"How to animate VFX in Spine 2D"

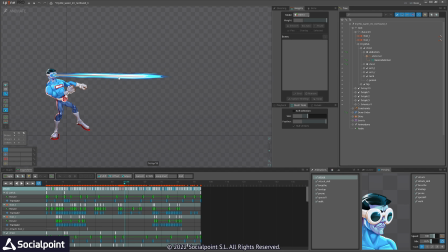[20:43]
And we have some laser here, which is scaled original image.
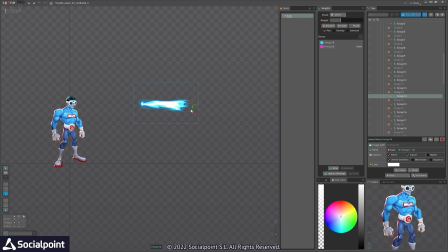[20:51]
So we are scaling it to get a straight impact.
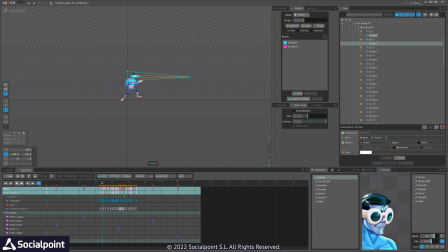[20:57]
And we will be, of course, using it in the other animation of this character.
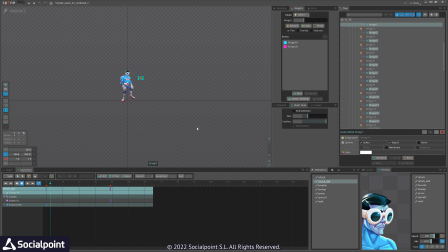[21:03]
We'll show you in a moment.
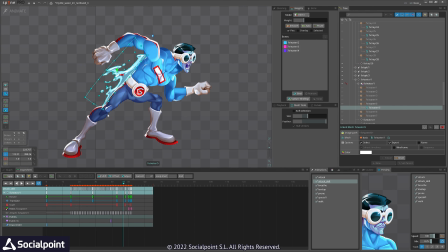[21:06]
Here we have a water sequence that is aligned along his body, because this character is water character. And we have a sequence that shows him drain some water from the air.
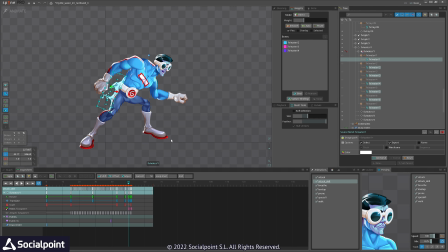[21:24]
Yeah, what I would suggest you is to think, because most of the creativity that comes and the characters are looking so nice is not just how to, the technique, how to use them, because I use most of the time, I use same technique,
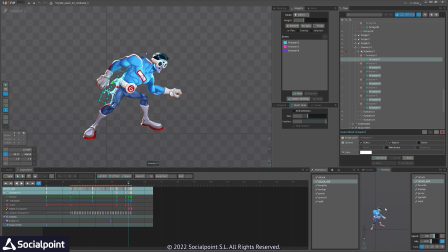[21:43]
is what sequence you take and how you need to think about that sequence for all animation. It is the most important step. That after that, everything is more technical. So that's where your creativity and richness of character will come, to pick a best
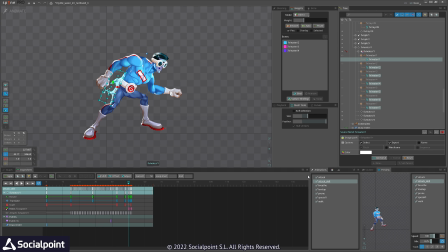[22:03]
sequence and to try to take a simple one so you can recreate complex VFX. We have two of them. One is with additive blending, the other one is normal blending.
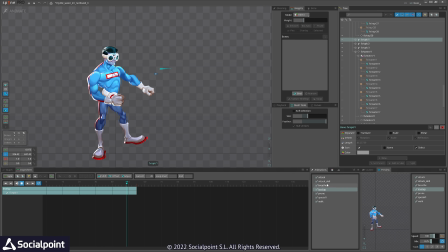[22:19]
So we have a level up here that has no sequence, no VFX, and it jumps up to come with a more powerful laser blow, which I will show in a moment.
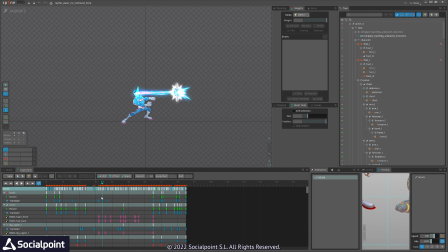[22:37]
And here it comes back to charge a lot of enemies. You can see now this is the same
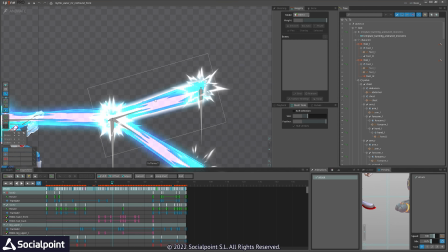[22:45]
laser that splits into two, but the sequence is the same.
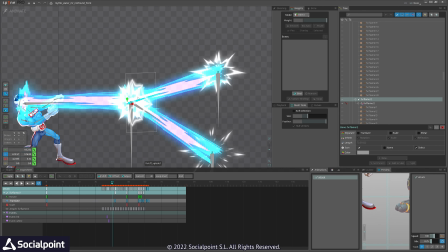[22:51]
So between splitting, I use that general impact,
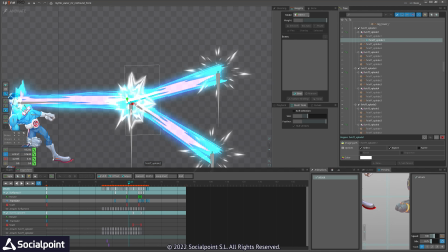[22:57]
and I repetitively using them to show that there is some sparks coming out and power.
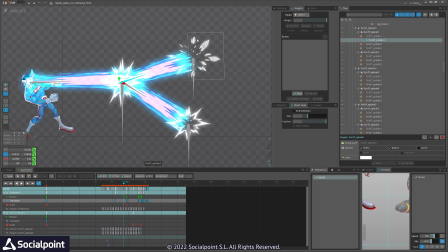[23:03]
And similarly, the characters being hit with the same effect.
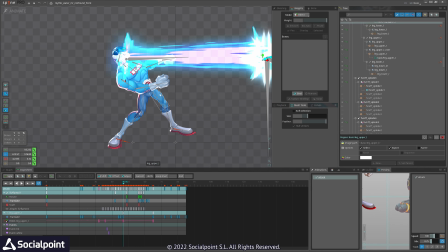[23:08]
You can see now Mr. Not Found is glowing blue.
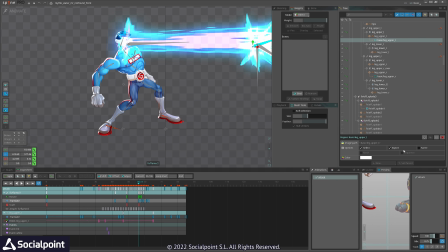[23:15]
To achieve that brightening, you need to use tint black.
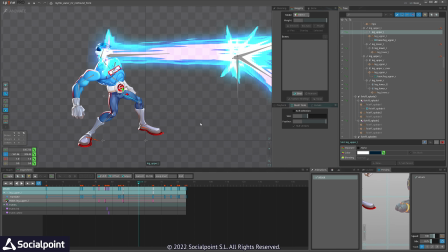[23:21]
Here you can see it is enabled. Otherwise, you won't be able to make it bright. You can only make it darker.
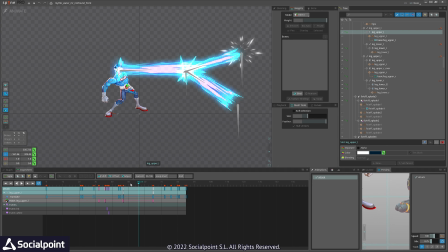[23:28]
So it's tinting black or tinting white. Great. So let's move forward.
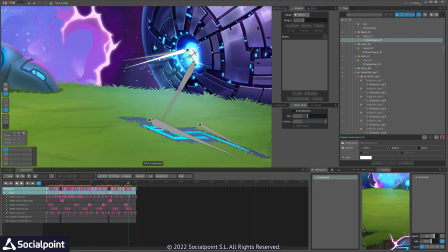[23:41]
Cool. We have a background. We have sequence here. We have bones that animate the ray.
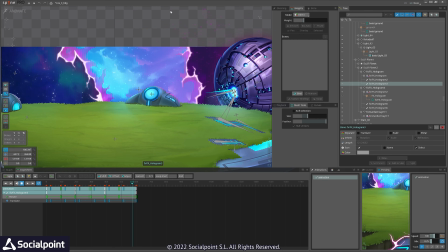[23:51]
We have star sequence here.
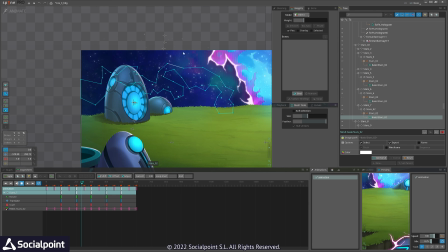[23:58]
And we have original designed stars. So I separate them in this way.
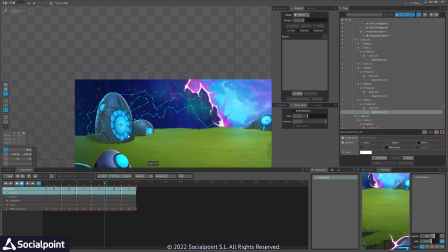[24:05]
I animated one like sheet of that stars, and then I duplicated it and separated them into chunks. So they all use the same image, which will be this one. Let me see.
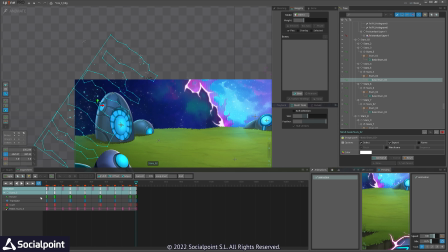[24:22]
Okay, this one. So I basically separated them into chunks and delayed them and moved them apart after animating. So I get a very nice randomness. You can see it here. Let me
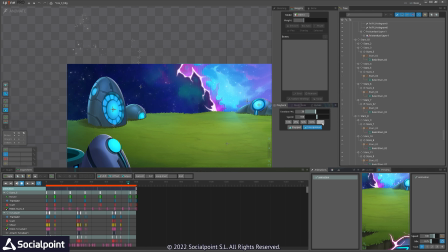[24:37]
speed up it. So this is what I get from one image.